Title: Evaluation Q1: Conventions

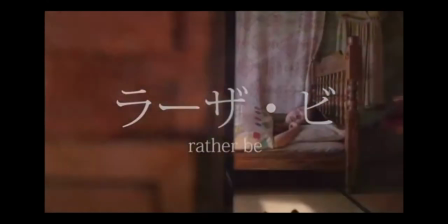And as most producers and music videos go on to produce films, it's no surprise that this is a common convention.
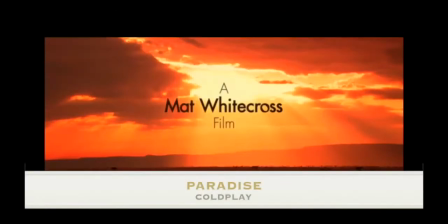A good example of this is in the song Paradise by Coldplay,
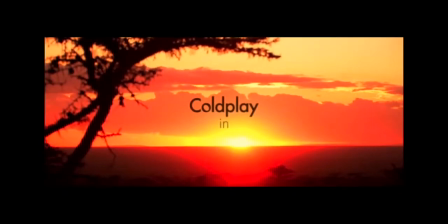as at the start titles are used to introduce the music video in a cinematic approach.
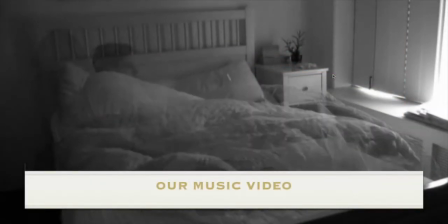However, with our music video we prefer to go for the counter type and not include titles as we didn't feel they worked well with our structure for the intro or the ending. Another convention for our genre is nightclub scenes. This stems back to when house music videos were first used to advertise
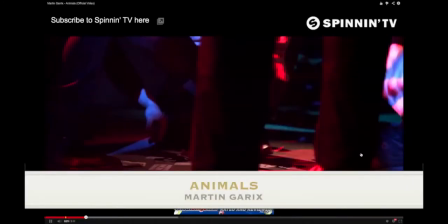cubs and a good example that we looked at was Martin Garrix's song Animals.
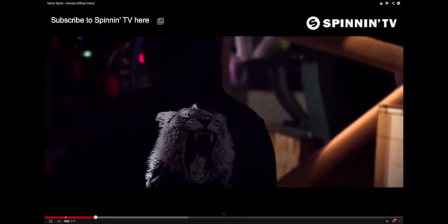As there's nightclub scenes throughout,
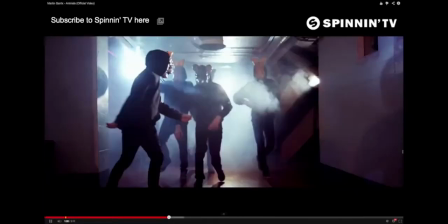also with this comes the continuous use of flashing lights throughout the video which is also common in house music videos.
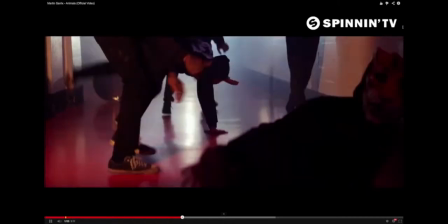However our music video is a counter type of this aspect as we did attempt to film a dance cover scene but
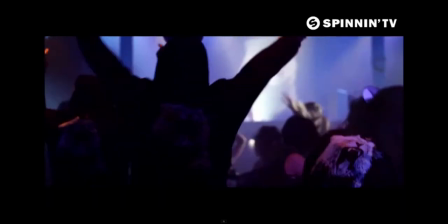didn't think it was effective enough to use for our final piece so therefore we went for the counter type in this case. Moving on to genre specifics, another convention is multiple locations used.
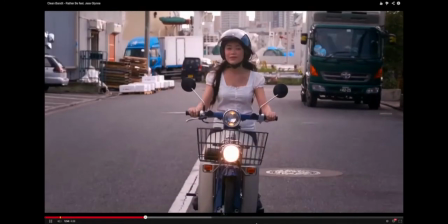For our genre in particular it's common to see a variety of locations used throughout the music video and this is mainly because as the videos
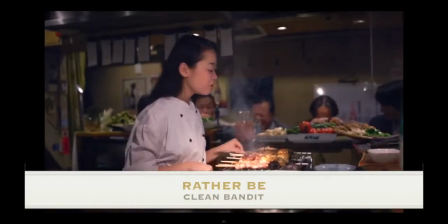are mostly concept based a variety of locations are needed in some cases to keep the audience interested and engaged.
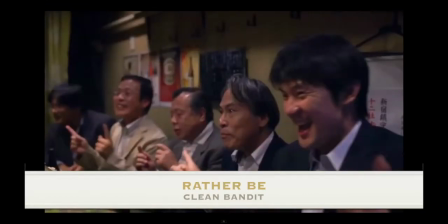Otherwise it could provide some oppositional reading and start to get boring for the audience.
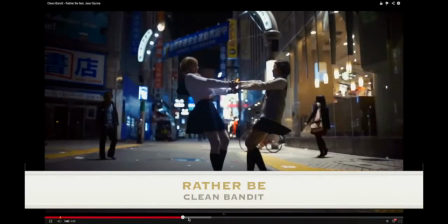For example in the music video Rather Be by CleanPandit they use a variety of locations throughout and this is
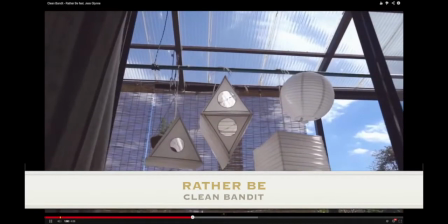what we aim to do in our music video to which we achieve by making sure we filmed in a variety of locations.
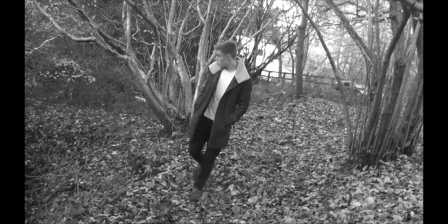For example we filmed in the woods, a river, park, moors, fields, streets, cafe, bedroom, bathroom etc. Moving on to the digi-packs. The stereotypical conventions are the font as the
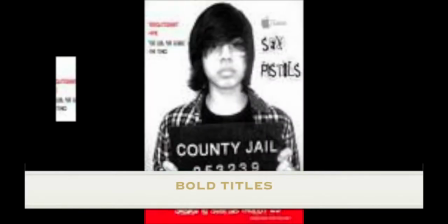titles are bold on the front so they stand out from the background images.
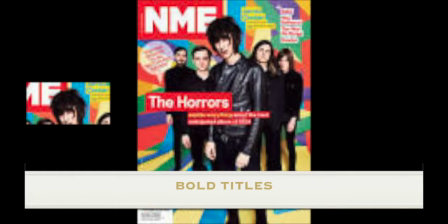These titles consist of the artist's name or bang's name and the title of the single or album.
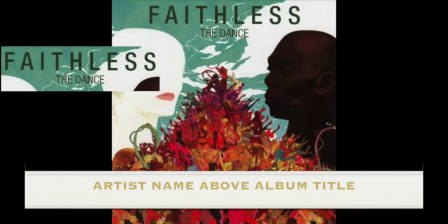The arrangement varies but usually they follow the stereotypical convention that the artist's name is larger and above the title of the album or single.
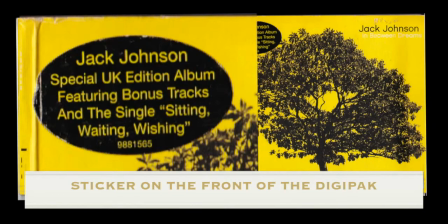Then the sticker on the front is also a convention used to notify the audience of what the digipack has to offer. Usually the text in this sticker is bold and stands out from the background and the text used in these
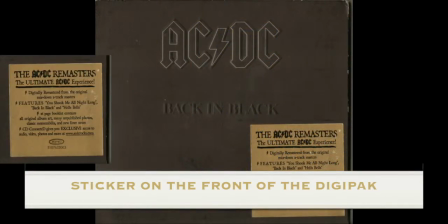stickers stereotypically reveal limited edition tracks or a DVD with live footage from a tour or behind the scenes. This way the audience are drawn in and appealed in a way that they purchased the product. As for the rear side of a digipack,
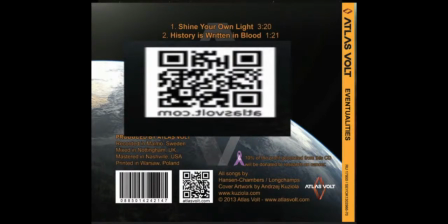digitisation has formed the more regularly used QR codes now
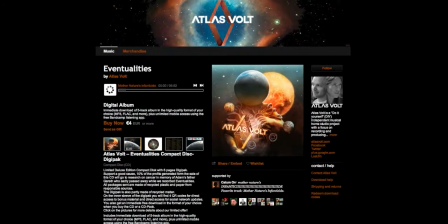which are displayed on the rear side of DigiPacks which lead to the website of the artist. This way the audience can access the artist online instantly.
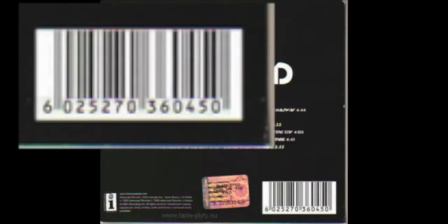The barcode is also commonly found on the rear side of DigiPacks and each barcode is unique to its CD.